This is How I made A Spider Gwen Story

Guys, today I want to show you how I made this short film using Nano Banana Pro and Kling 2.6.
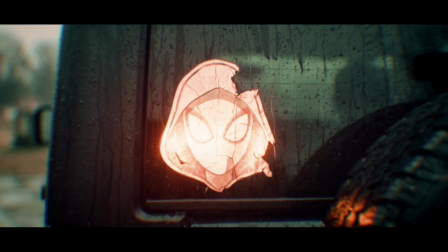Let's go! There are infinite versions of me.
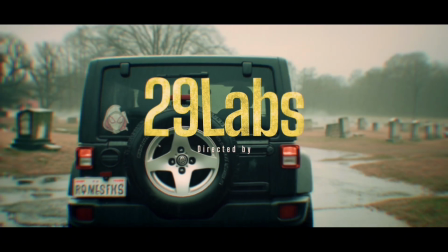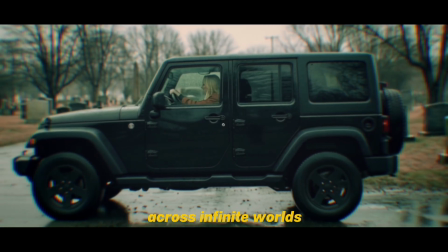Across infinite worlds.
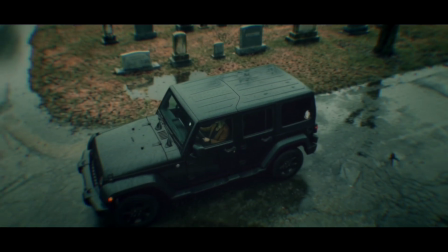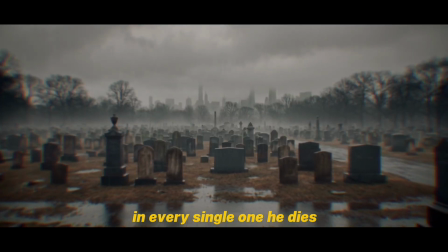In every single one, he dies.
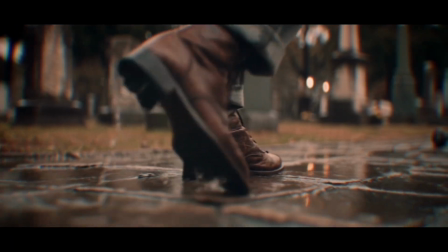And in every single one, it's my fault.
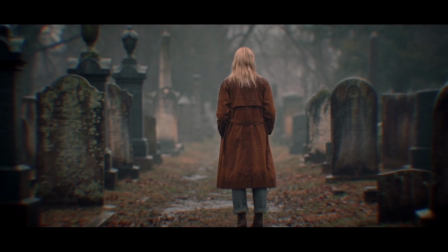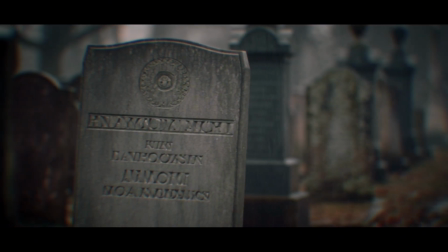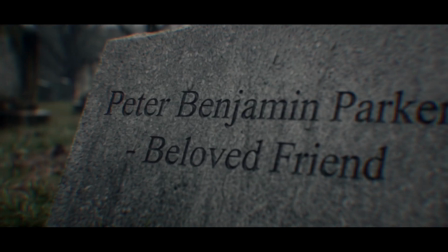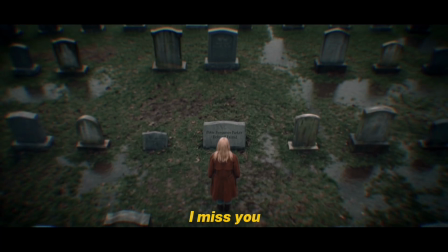I miss you,
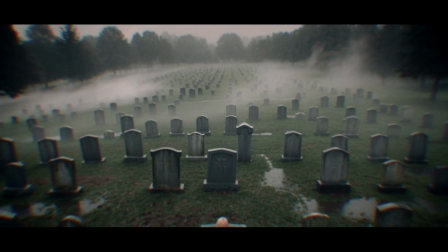Peter. You were my closest friend.
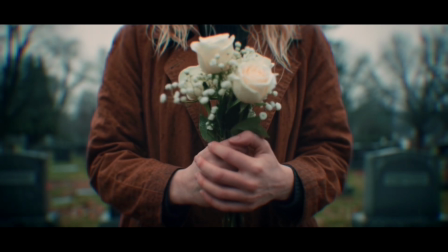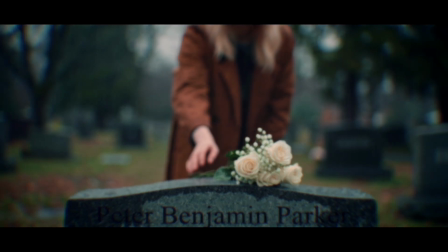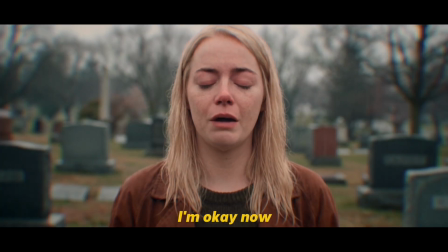I'm okay now.
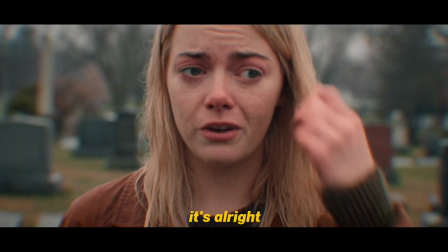It's all right.
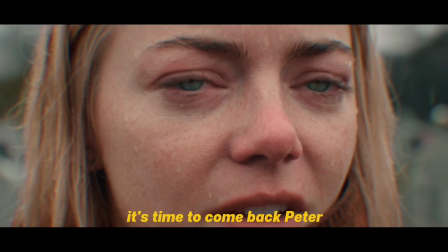It's time to come back, Peter.
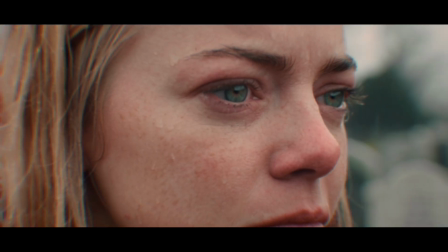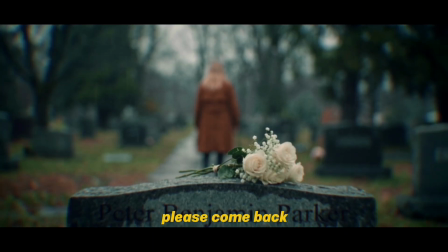Please come back.
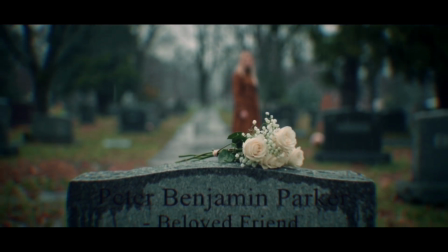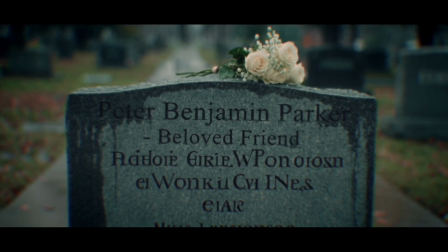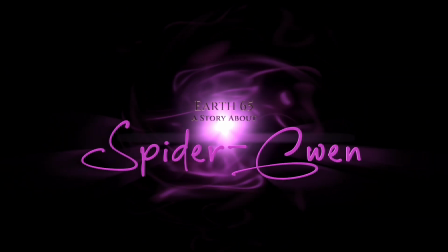So I just finished a 2-minute Spider-Gwen fan film called Earth 65, and in this video I'm going to break down the entire process,
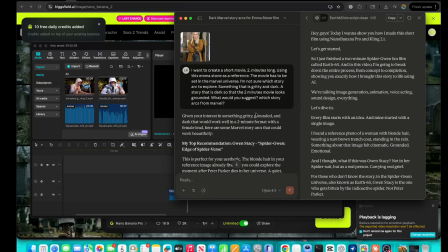from concept to completion, showing you exactly how I brought this story to life using AI. We're talking image generation, animation, voice acting, sound design, everything.
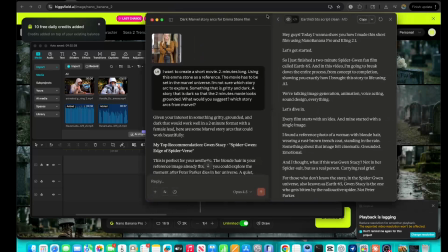Let's dive in. Every film starts with an idea, and mine started with a single image.
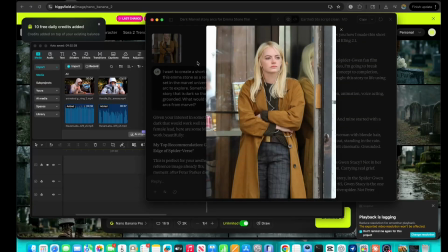I found a reference photo of a woman with blonde hair wearing a rust-brown trench coat standing in the rain. Something about that image felt cinematic, grounded, emotional, and I thought, Man, what if this was Gwen Stacy? Not in her spider suit, but as a real person? carrying real grief.
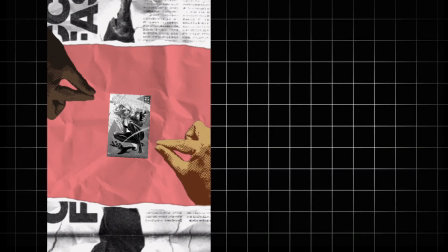For those who don't know the story, in the Spider-Gwen universe, also known as Earth 65,
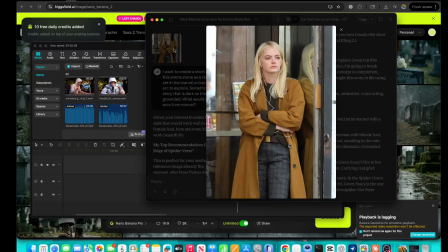Gwen Stacy is the one who gets bitten by the radioactive spider, not Peter Parker.
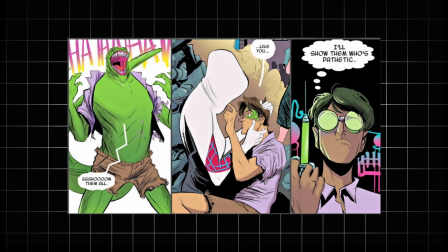And Peter? He becomes the lizard. And during a battle, Gwen accidentally kills him, her best friend, the one person who believed in her.
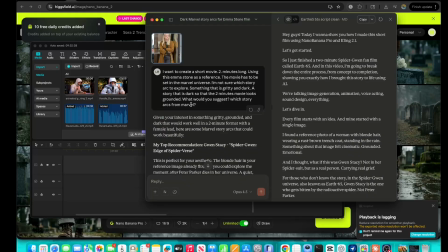He dies in her arms. His last words? I just wanted to be special, like you. That's the emotional core of this film. Grief, guilt, and the weight of being a hero who couldn't save the one person who mattered most.
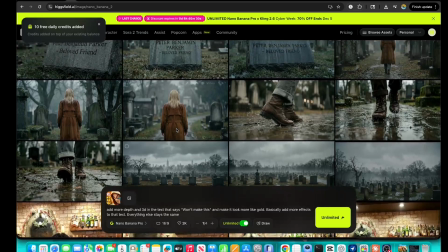Before I generated a single image, I planned out every shot. I wanted this to feel like a real film, not a slideshow of AI images.
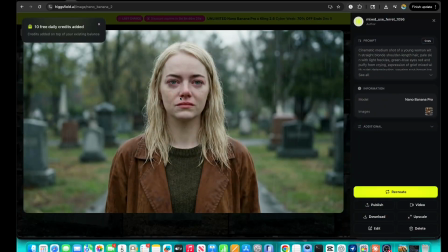So I thought about it the way a cinematographer would. The film opens with a wide establishing shot of a cemetery in New York.
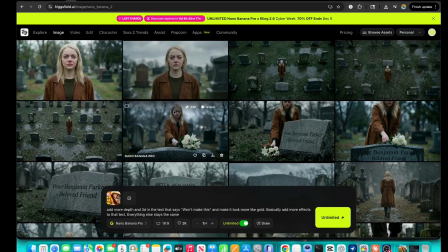Gray skies, rain, fog. We're setting the mood immediately.
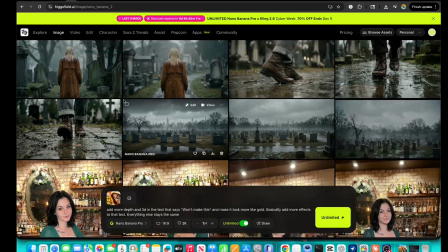Then we go to a ground level shot of boots walking through puddles. We don't see who it is yet, just footsteps, building anticipation.
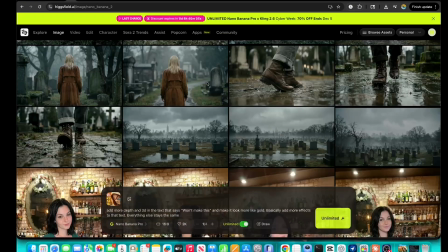Next, a back shot, blonde hair, brown coat. Still no face reveal.
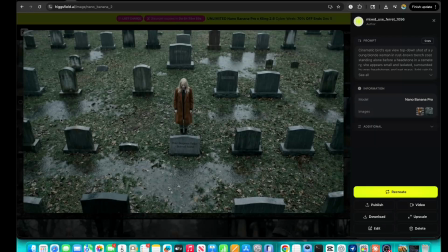We're following her, but she's a mystery. Then, the grave. Peter Benjamin Parker, beloved friend.
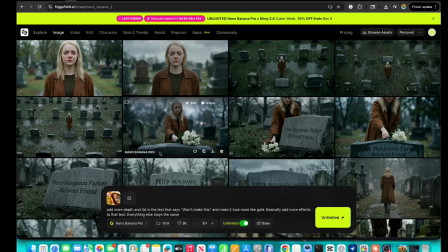The camera holds on those words, rain beating on the stone. From there, we see her place flowers on the grave.
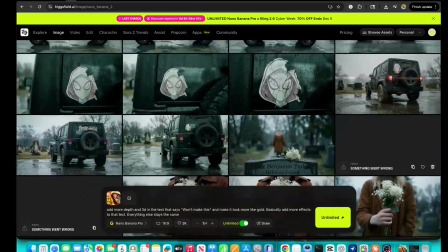We see her hands gripping the stems, trembling. And finally, we see her face.
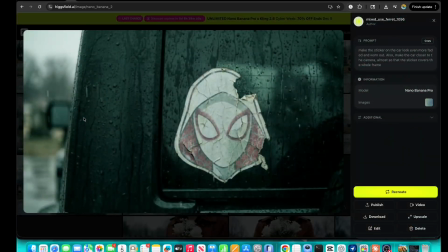Red eyes, tears mixing with rain. Every shot was designed to reveal information slowly, to let the emotion build. That's how you create tension, even in a 2-minute film. For all the reference images, I used Nano Banana Pro.
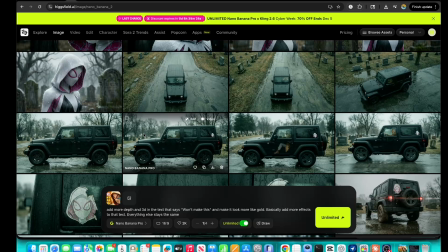The key to getting cinematic results is writing detailed prompts.